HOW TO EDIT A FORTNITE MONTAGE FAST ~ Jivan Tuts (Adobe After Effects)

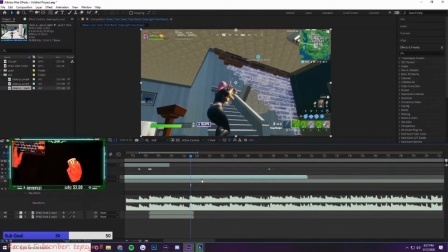197s
right here so I drag it to where the shot is it's right there right click time
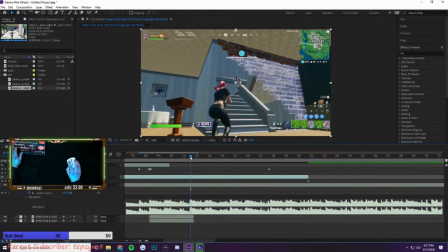202s
remap enable time remapping and I usually just copy and paste my uh my sounds for the gunshots yeah
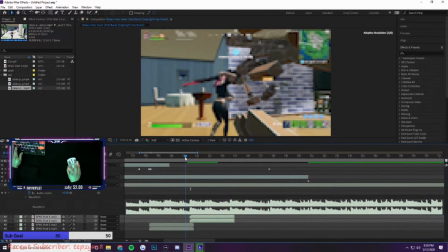213s
so that's synced and then right here this is like a better example of how i do the slow-mo
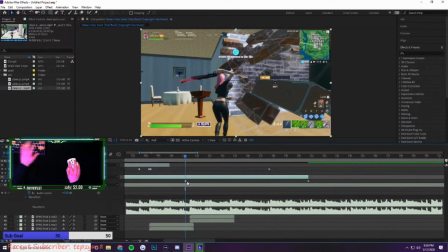219s
right as the gun gets to this point i make a keyframe because it looks so cool as it's being pulled out and then like i bring it to
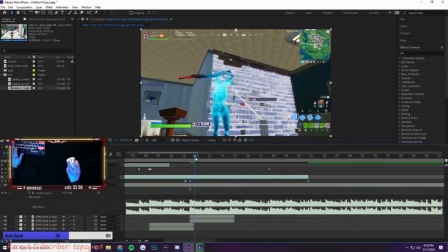227s
like right here like a little bit before the shot and then i skip it ahead like say like right here when the gun comes out
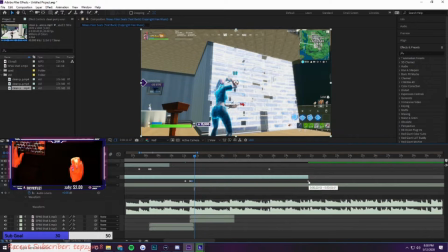236s
again and okay yeah so then i squeeze here together
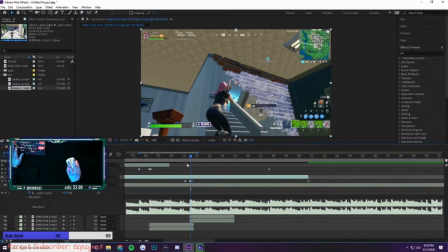241s
because i'm speeding it up there and then i stretch over here out because i'm
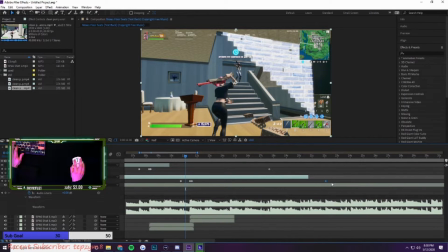246s
slowing it down there and then i stretch the end out because i want it slow after so it looks
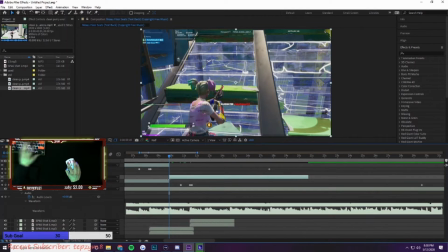251s
like oh yeah and then i clip that press u
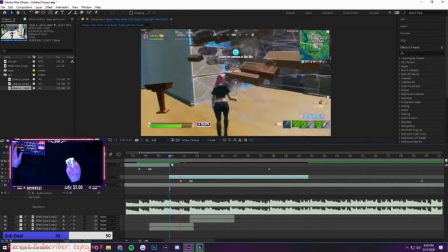256s
to get the keyframes back but yeah it's like this now i got my i got me some floor seeds in the game trying to grab nigga now i
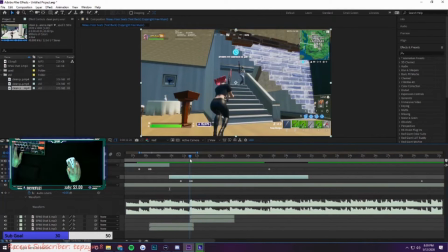263s
got me some floor seeds in the game trying to go so yeah that's how you do the syncing i think you got that down pretty
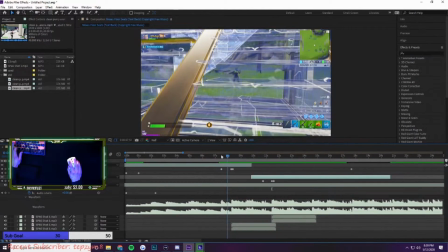270s
well yeah yeah yeah okay yeah i got this i got this is there
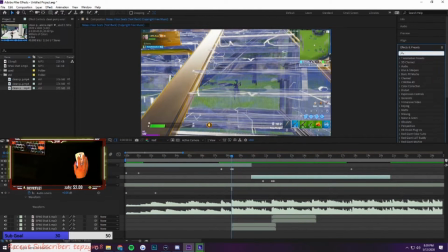275s
okay is there and then effects the most important ones you're going to want to know are glow glow looks clean as heck um so how this one
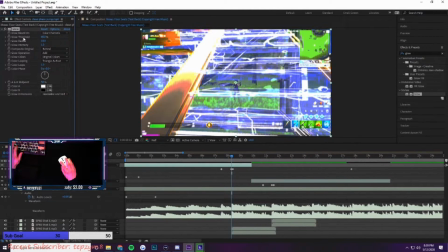285s
works i don't touch anything except for glow threshold 100 means there's no
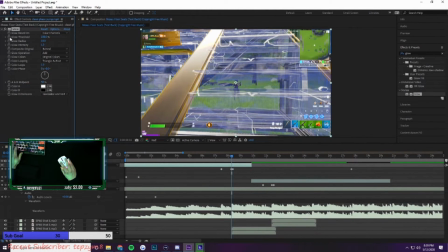289s
glow 0 means there's max glow so for this i go right before the shot i keyframe the glow threshold at 100
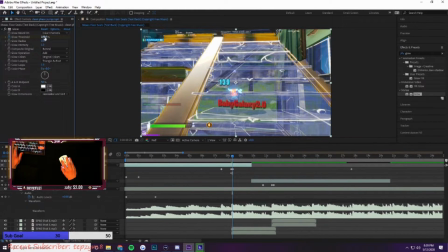300s
go after the shot i move it down to where it looks good
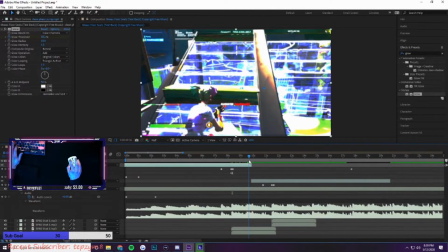305s
and then i go to the future a little bit and i put it back to 100 so the glow
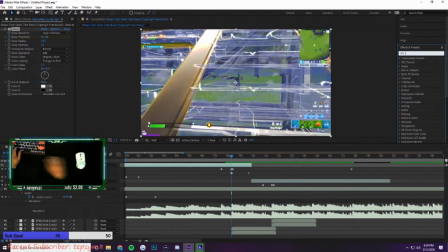311s
is added another really important one is cc light burst
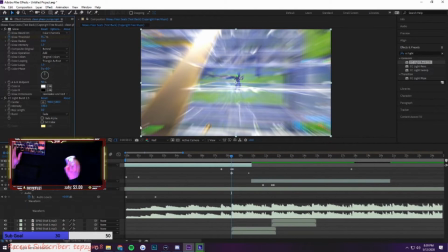319s
just probably if this is the thing i'm thinking of yeah yeah so
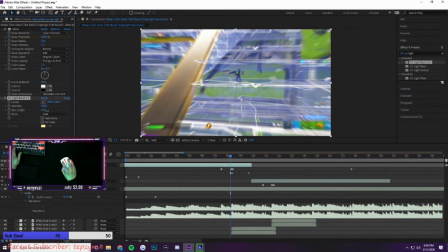325s
uh ray length is what like you know adds the ray length but then
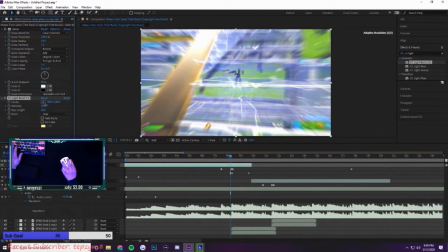331s
intensity makes it brighter so you can play around with that how you want but i usually just keyframe
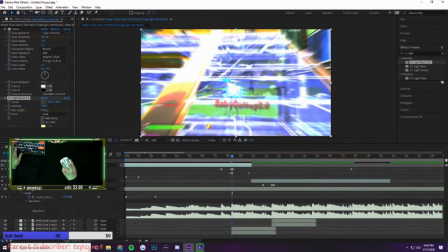337s
ray length and put a intensity around 150 but
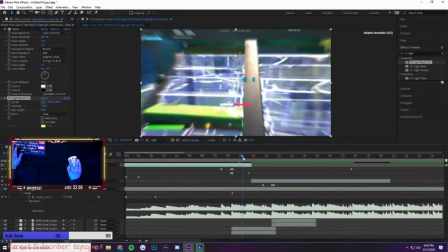343s
yeah you don't want to go too high with this or else it's overwhelming oh yeah same
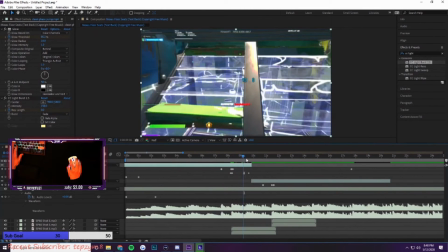348s
thing just before shot and after shot and then transitions
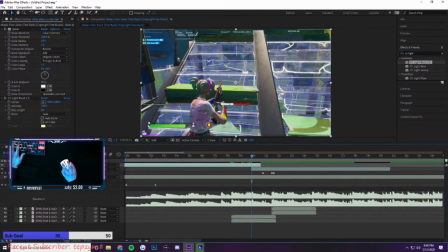353s
you can just do the simple fade out by pressing t and then it's
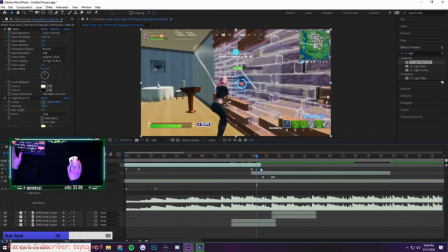357s
at 100 you go to zero fades it out yeah when you're ending it
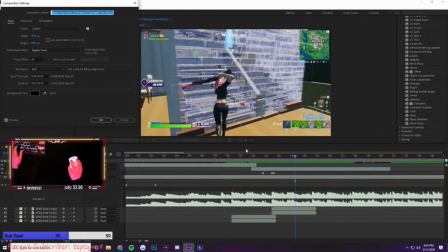362s
go to composition settings and say I want it to end around the 15 second mark I'll change this to 15 this to zero and then that's like the milliseconds so I'll just leave that at 20 for some breathing space
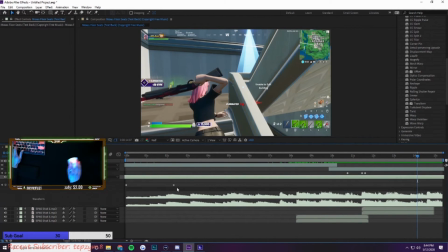381s
and then you want to go to your song you press L on the song to bring up the audio levels again
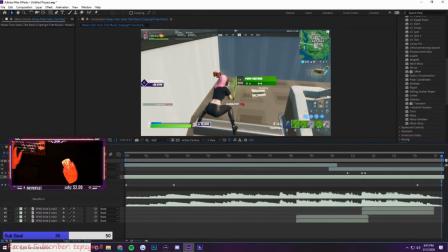388s
and create a keyframe and then another keyframe down here drag it way down low so the
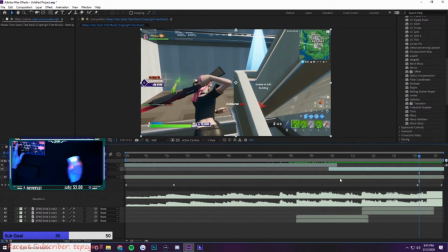394s
song fades out there's the opacity press t on the clip keyframe the opacity go to
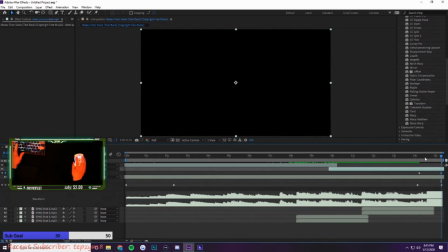399s
the future and then drag it to zero so it fades out i
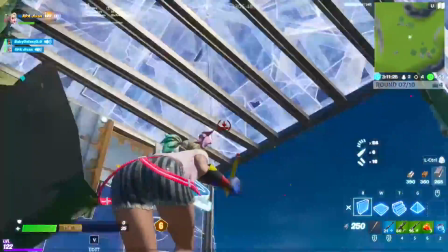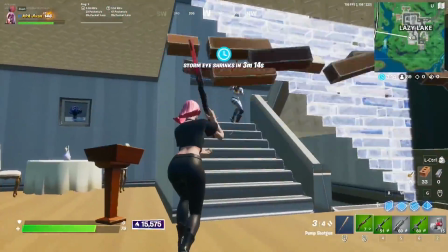411s used to be 14 in a crib trying to be a trap nigga now i got me some floor seeds in the game trying to go bad nigga got me feeling like spike Thank you.